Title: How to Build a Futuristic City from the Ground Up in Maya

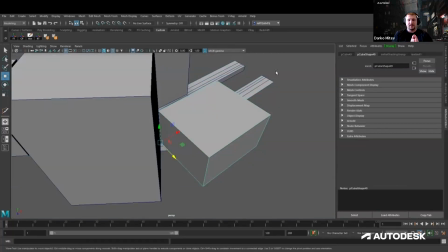Is it like is the street wide enough? So it's a little bit more technical.
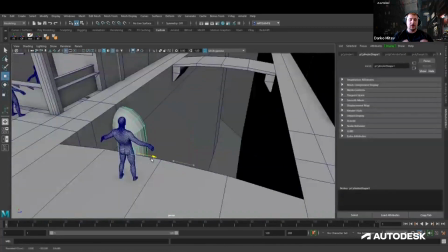It's a little bit more grounded. And after this stage is complete,
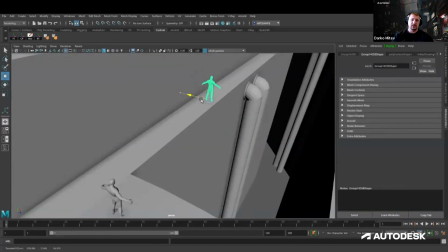I actually go and I start detail out and design and try to think about all of these elements.
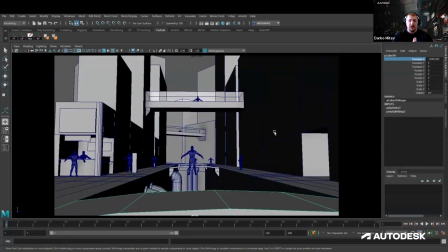As you can see, I was following the reference very close at the beginning, and the sidewalk was barely able to fit a human,
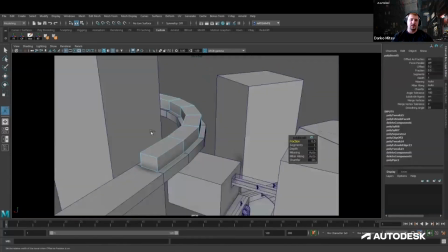but I kind of changed my mind a little bit on that, because at the end of the day, this needs to be a functional city.
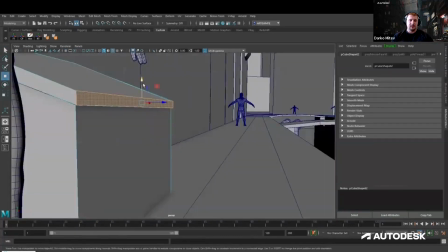And if you're a citizen of this city living so high up,
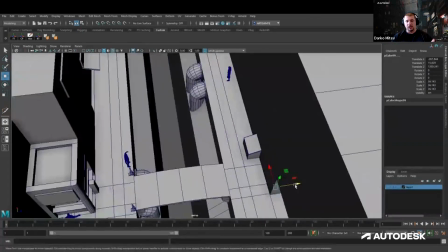and you have such a high likelihood of falling down into what I call the undercity,
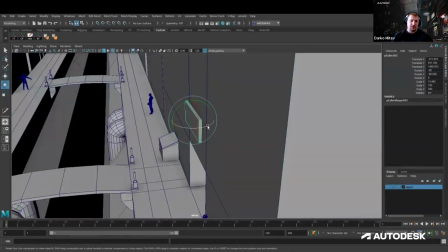you need to have some kind of safety measures. So like, as you can see, I'm progressively starting to add a lot more details.
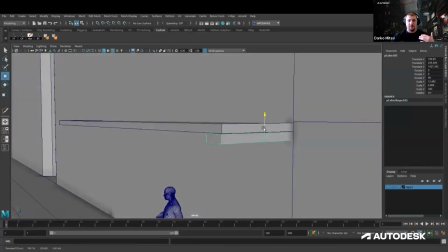And as my thought process kind of develops, I advance the design.
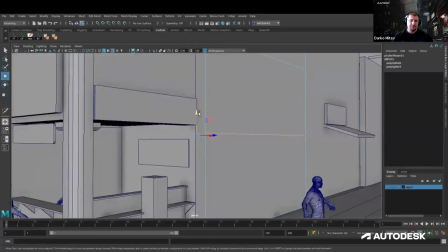And I don't do only the design in my modeling.
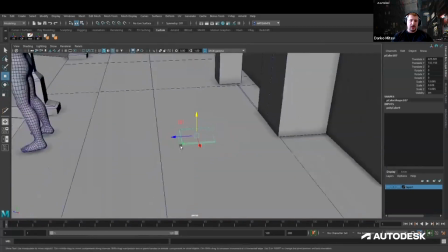The blocking is actually where I do a lot of the design work, because like I said,
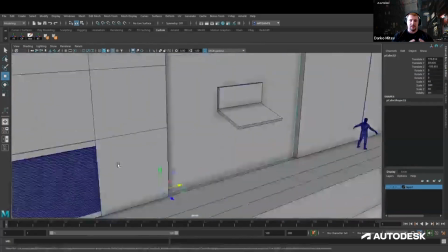the design is based on necessity, and the blocking is the stage where you kind of go and
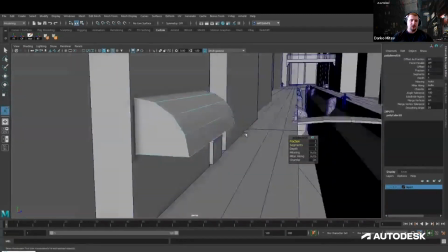facilitate that. So I really wanted to try to push the block out, and I kind of developed this.
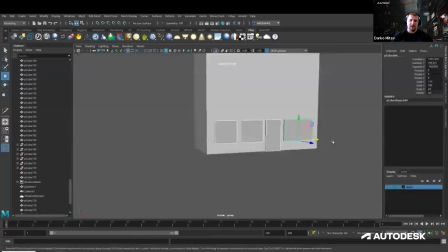I kind of stole this term from the animators. They have blocking and blocking plus.
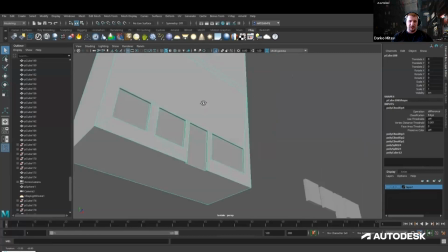So that's I kind of stole their term a little bit, and I call this a blocking plus,
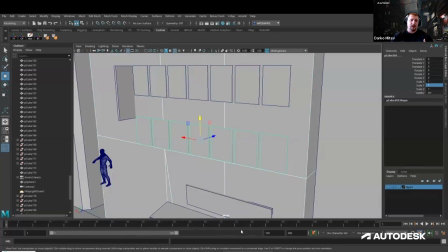because if you were to do like a previous or anything like that,
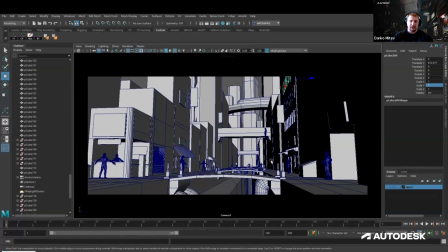some of the buildings that I ended up with turned out a little bit more detailed for a block out. But for me, it was important because, like I said, design and blocking and modeling was all kind of converging and kind of melding a little bit.
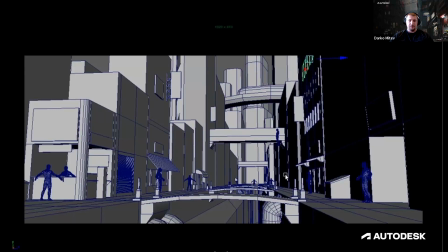So then from there, going into modeling, you can see this is like where I left off in my block out.
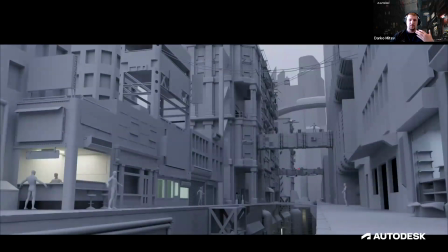And then if we look at how the whole world progressed, you can see everything still kind of stays there.
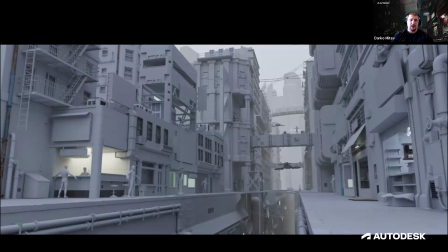Some objects have shifted, some got more detailed. I decided to do some negative space and play with shadows and light.
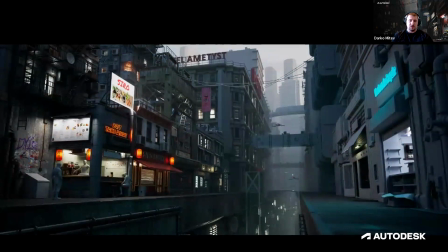And but the overall feeling, the overall structure of the city basically stayed as it was in the blocking.
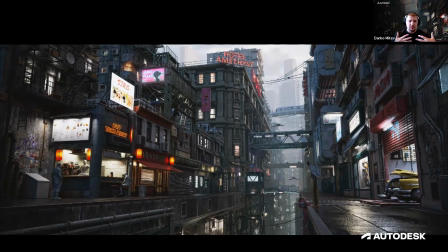I didn't keep the bridge close because I really wanted to get the feeling of the city going down,
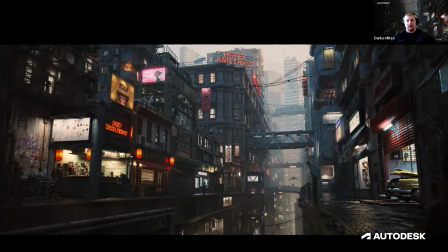and just to kind of feel the scale and the intensity of this whole world. So everything is still there, but it's just like shifted and refined, so it works from this camera point of view. The way I like to think about this is as if it's an establishing shot of a film.
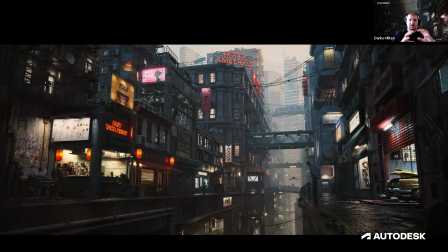So when you see this, my job with this artwork was to basically instantly convey like geographic location, mood, scale, and type of environment, like type of life you could expect in this environment.
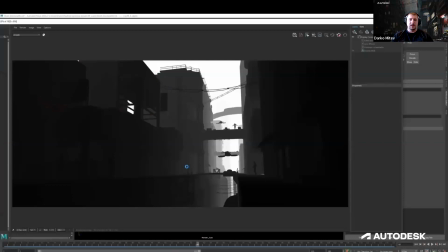So one thing I was really I kind of discovered while I was doing this is adding lighting while you model is super important.
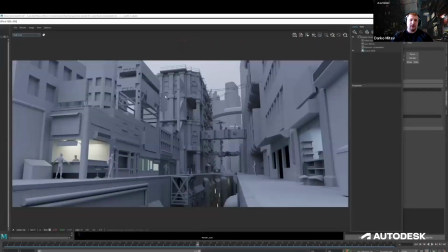And because I was using V-Ray, and this was done with V-Ray 5, in the V-Ray 5 frame buffer, they introduced the compositing tab, where if you set your render layers or your AOVs,
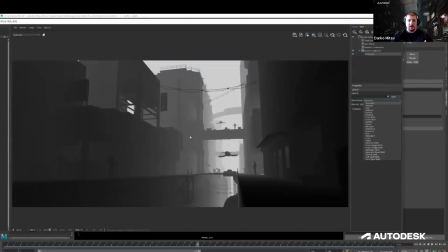you can actually do a simple compositing of your Z depth and kind of superimpose it over your grayscale render to
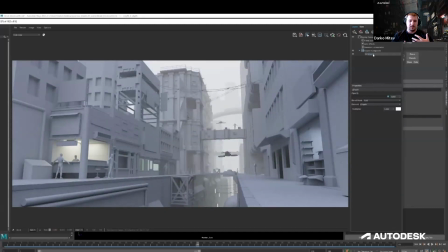kind of mimic the fog or the mist you're going to see in the final render. And this really helped me like guide and focus my attention to
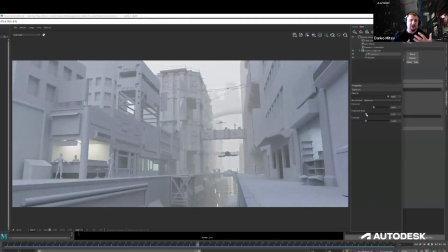basically how much detail I need in the background,
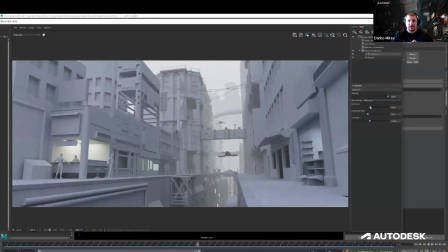because not everything that you model needs to be to what we call a hero standard.